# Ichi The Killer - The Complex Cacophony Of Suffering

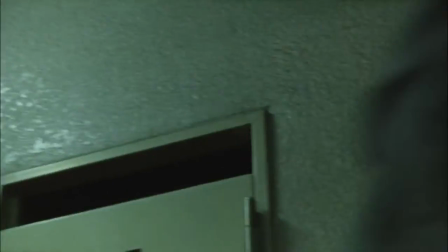Ichi, an unhinged, manipulated and sexually repressed serial killer on the loose,
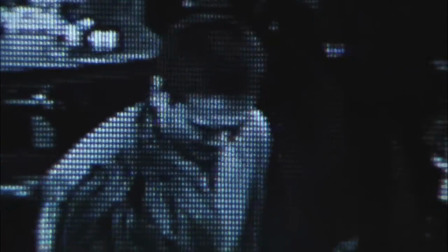gradually tears his way through the Yakuza underground of Shinjuku, under the belief that he is purging the world of bullies.
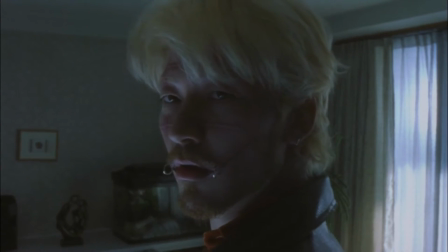Kakihara, on the rise as a Yakuza leader, seeks his missing Yakuza boss Anjo,
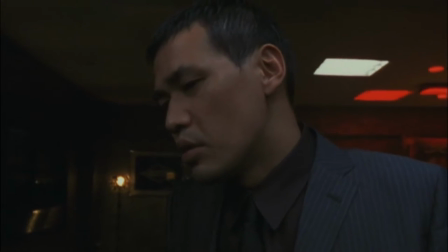who he discovers to have been murdered by Ichi, and Kaneko, an ex-cop fired for losing his gun on the job,
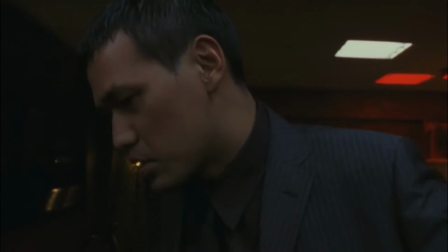attempts to redeem himself as a loyal bodyguard to the Yakuza, but is often belittled and bullied himself,
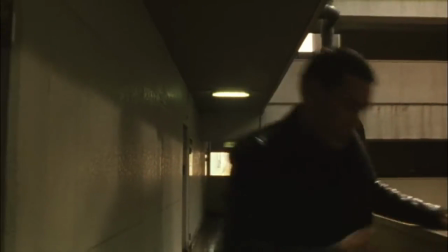causing intense frustration that he cannot prove himself worthy to anybody,
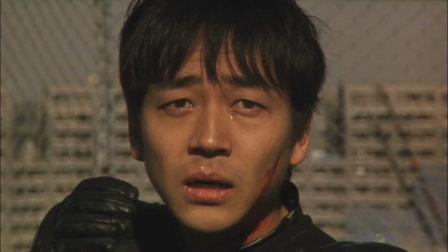each character intermingling in a kinetic frenzy of complex hyperviolence and disorganised criminality that leads to their climactic collision.
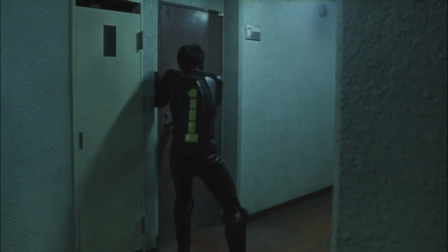This is Takashi Miike's Ichi the Killer, adapted from Hideo Yamamoto's manga series of the same title,
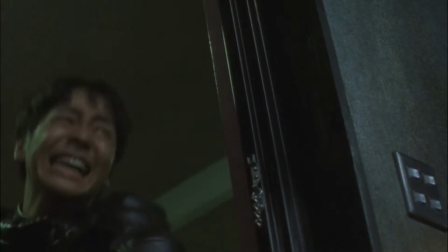a frantic expression of gory brutality in the form of a Yakuza crime comedy thriller.
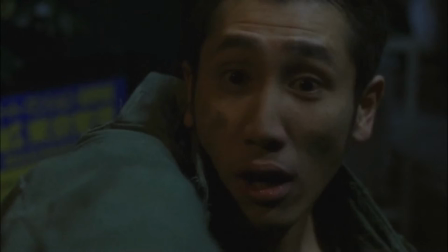Takashi Miike's reputation for violence is retained here, as Ichi the killer brings such heightened levels of gore that it's absurd.
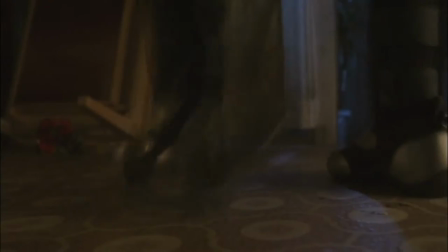An abusive pimp is sliced down the middle into two, a spectacle expectant of violent anime.
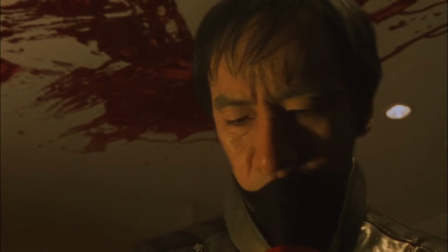Yakuza boss Anjo's evisceration leads to an apartment room looking completely unrecognisable,
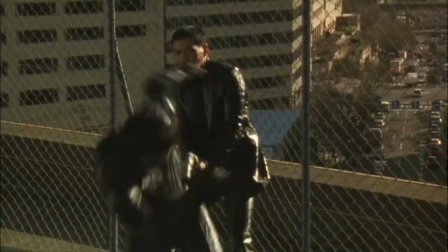the blade hidden within Ichi's boots slices and dices when he instinctively kicks out in frustration, crying as he murders.
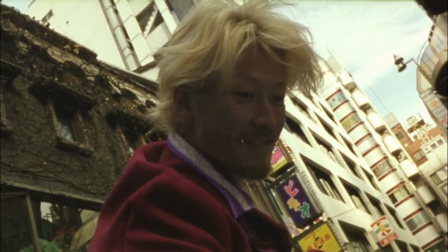Takashi Miike has used violence in such an inventive manner within the film, that it only adds to Ichi the Killer's unpredictability.
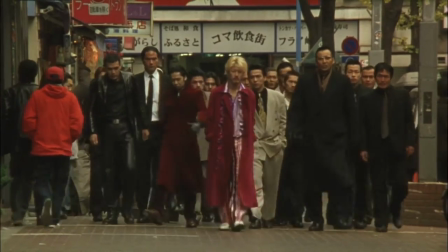It's grotesque and shocking, but there's a strange morbid allure in awaiting to see what else the film holds.
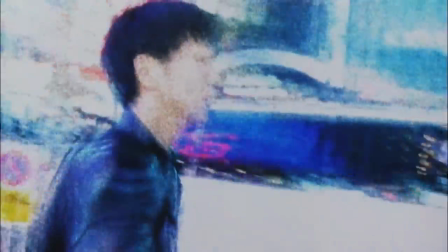While Takashi Miike's directing style has been frenetic in the past, with films such as the coked-up criminality of Dead or Alive,
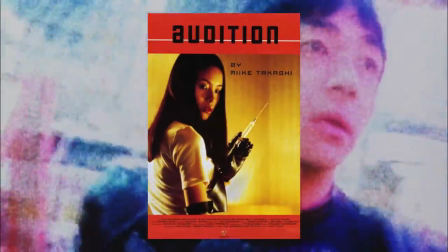and the chaotic blurring of subconscious thought with memories, in Audition, Miike takes Ichi the Killer to new chaotic heights,
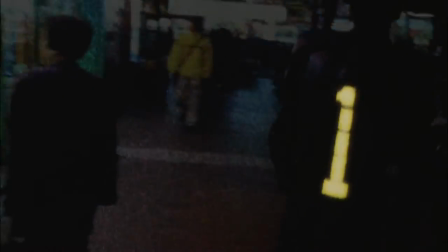playing with the unreliability of Ichi's memory like it's a distorted VHS tape.
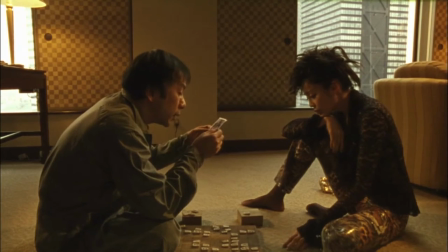Whether all of his memories are planted and manipulated by Ichi's boss Gigi could be speculated upon,
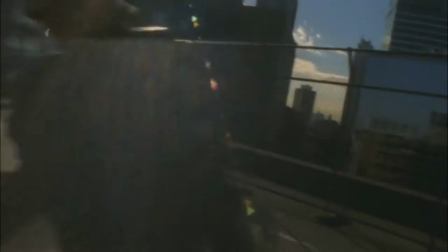and presenting the height of his uncontrollable sadness and fury in a disorienting dizzying blur between real-time and slow motion,
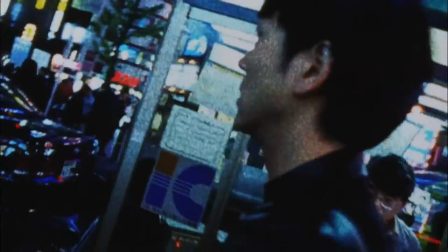between clear-cut imagery and long exposure distortion, Ichi is a dangerous vulnerable yet violent young man,
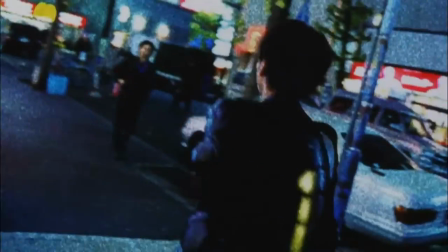and Takashi Miike uses his distinct directing style to such an accelerated excess to create the chaotic headspace that Ichi lives with.
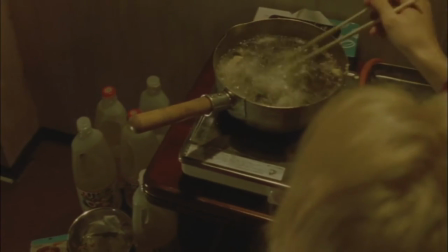Outside of hyper-violence and visual style that swerves closer to experimental than his previous films,
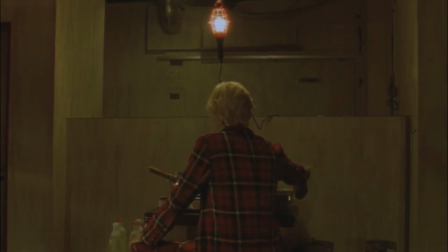Takeshi Miike also manages to balance the unsettling with a brilliant sense of humour.
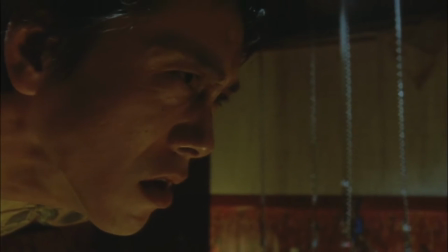For example, an intense scene contains Kakihara torturing a Yakuza member, Suzuki,
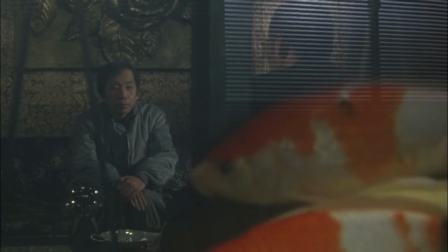which he suspects of kidnapping Anjo, the Yakuza boss, after Gigi provides a deceptive lead.
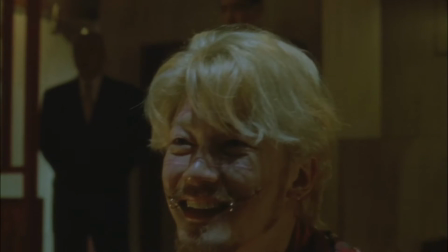Suzuki is hung from the ceiling, hooks piercing his back, and is further tortured by Kakihara piercing Suzuki's cheeks and underneath his chin with his needles,
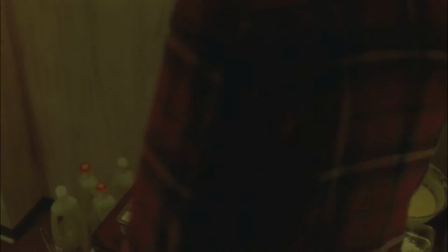before pouring boiling tempura oil over his back.
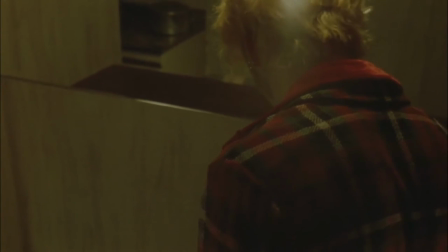It's unsettling how extreme this demonstration of violence is, Gigi watching quietly unless prompted.
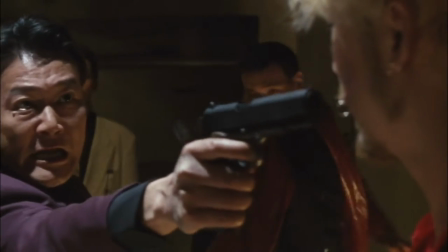As more Yakuza burst in, demanding Kakihara stops, they ask who told him it was acceptable to torture Suzuki.
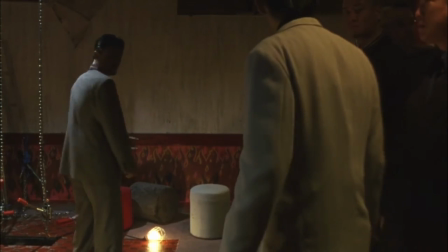When everyone turns to Gigi, Gigi's disappeared, one step ahead of the criminals.
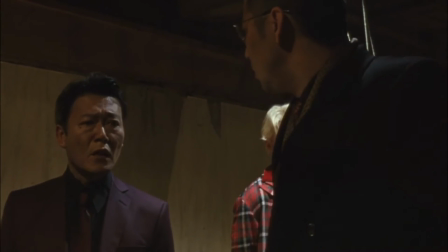Amidst the confusion, Takashi Miike finds humour in the incompetence of the Yakuza, so disorganised for such supposed organised criminals.
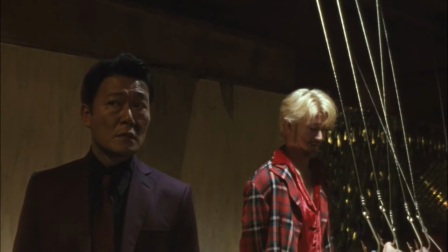Humour is found in the fact that somebody should have been watching Gigi, yet nobody was,
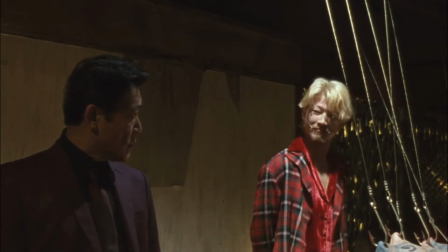as well as the awkwardness that springs from the confusion and grave mistake that Kakihara and his gang have made.
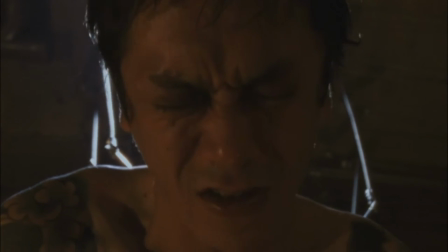Masterfully, Takashi Miike showcases that, after disturbing the audience with a shocking sight of torture,
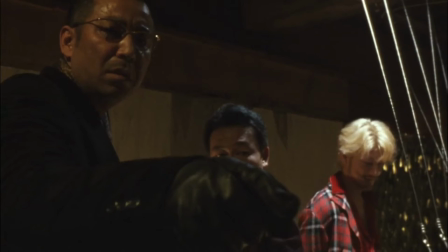he can also make the audience laugh too with a sense of humour that punches up at the idiocy of criminals.
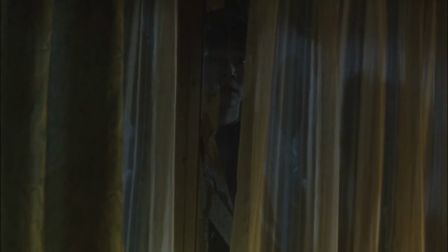It's an impressive contrast. Ichi, while a titular character and protagonist, is not necessarily likeable.
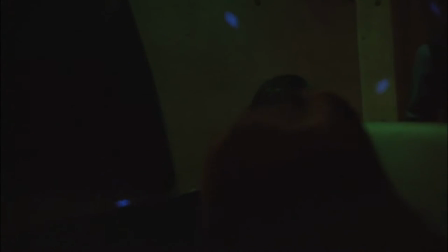He is sexually aroused at the sight of vulnerable women being abused and degraded,
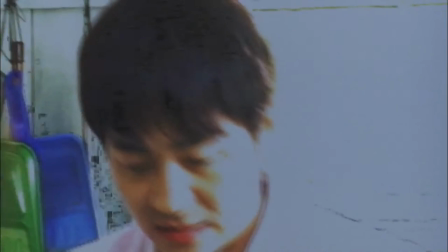connecting these moments to traumatic memory when he experienced a schoolgirl being raped and he felt powerless to stopping it.